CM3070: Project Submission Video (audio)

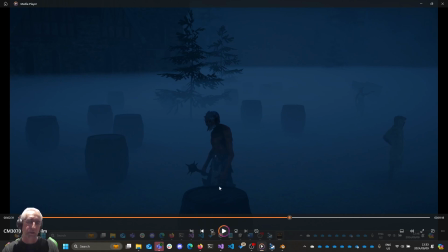(8:22)
Now these orcs are from an asset pack, and the animations on them use a generic skeleton, not the humanoid skeleton, and I wanted to add some additional animations to them, but I would have had to retarget them to the humanoid skeleton
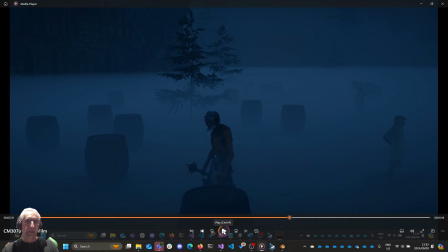(8:39)
first before I would be able to apply those other animations from Examo. So I just at this stage used the built-in ones. The scene was meant to be a little bit more involved, and again I think there's time. I wanted to have sort of a full battle sequence where
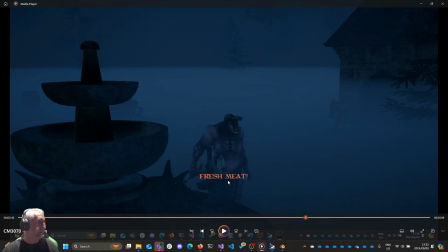(8:59)
she would fight these orcs, and we'd see some of her power and spell casting abilities, and potentially some sword work as well. I really did like how the lighting worked out, and the sort of 2 layers of fog to give you
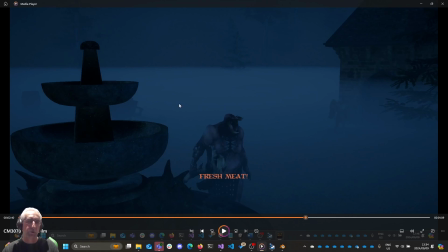(9:18)
that effect lower at the ground, and then the volumetricness higher up, as well as the sort of blue tint to everything to give you that kind of night lighting effect.
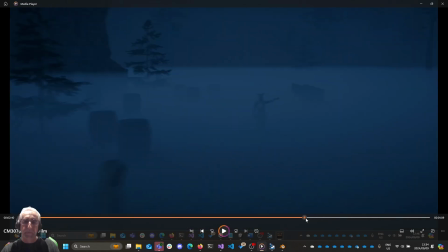(9:30)
There I'm just mentioning the weird artifact that happened with the light orb. So this last scene as well, I was quite happy with it.
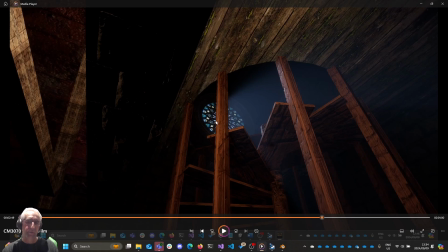(9:39)
The way I simulated moonlight coming through the upper window, the staircase I actually modeled in Blender, and then I used
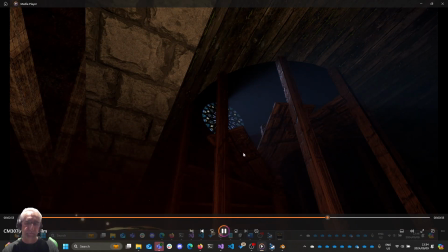(9:50)
a texture from one of the asset packs in that.
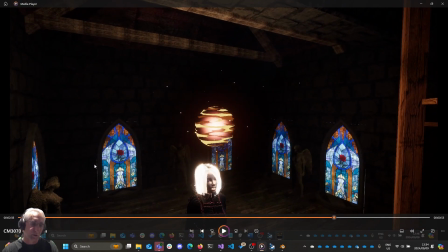(9:53)
The Little bit of an artifact that's coming through there where the transparent texture or the transparent piece of that window seems to be just showing through and having a bit of an edge. It's again just a little bit of a weird thing. I wasn't able to resolve that.
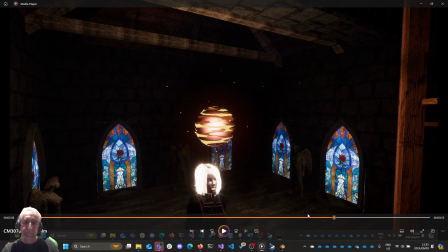(10:13)
I tried moving the window deeper into the wall and all kinds of other tricks, and I just couldn't get that artifact to disappear.
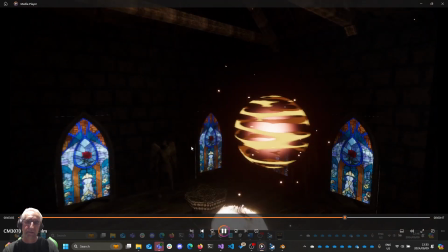(10:21)
Then here the camera flips over, and again little issues that it's not easy to see at this distance,
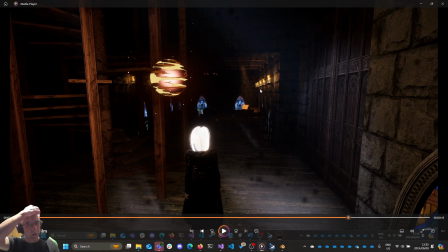(10:28)
but the flipbook animation of the particle didn't do. It's something weird. It kind of like bounced up a little bit while it was playing, and then got clipped in the box of the particle effect, and that's why the flames look a little square.
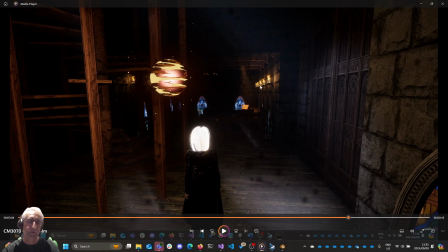(10:43)
You kind of see they're flat at the top. It would also probably be a useful thing if there would be a way to just offset them a little bit so that all of the flames don't look like they're playing at exactly the same time. But obviously, because of the way that the timing works, they would all be playing in the same frame,
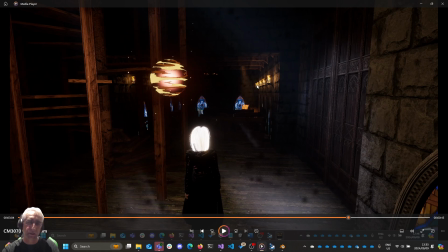(11:02)
so you'd have to add some kind of randomness to the start time of the flipbook so that it could skip over and then give you the look of the flames being quite a little bit different in each sequence. That book in the background there,
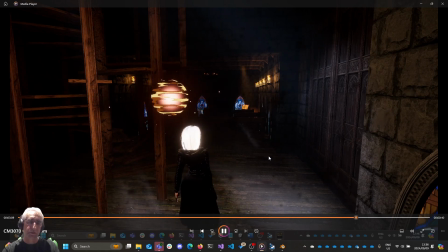(11:19)
I put a little spotlight on it, and you can just see the volumetricness there, and then the dust in the air.
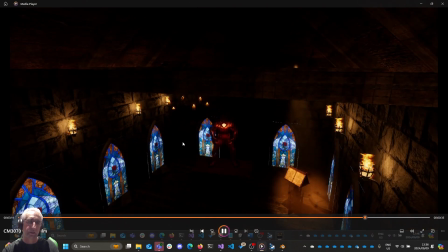(11:25)
I didn't initially like it, but actually with the darkened light, it actually came out very nicely. The monster animation here, I took the Drake model from Mixama, and then I kept the normals, but replaced the texture with a animated sort of procedural texture.
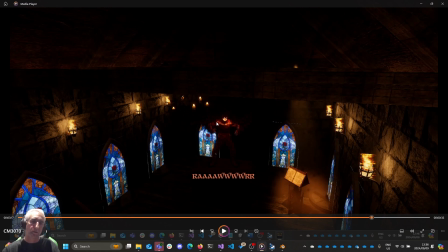(11:43)
I used a sine wave curve and some Voronoi noise, and then some transparency, so that it had that sort of moving. It looks almost like the skin is moving and semi-translucent, and then
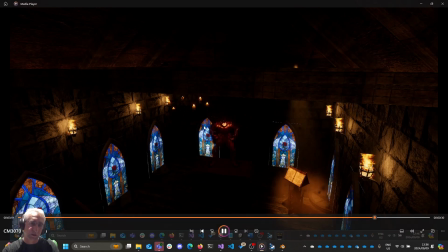(11:57)
adding a particle and smoke effect to give us that sort of smoke trail and sparks on it, and then just remodeled the eyes as well, and added a particle and lights to the eyes, and had to do some more blender work there to connect the eyes to the skeleton.
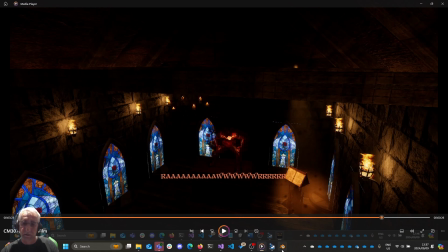(12:16)
And there's me just opening up Blender so that we can see
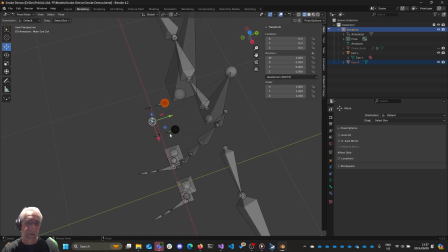(12:23)
where those eyes were attached to the skeleton, so that when the character moved, the eyes would move with it.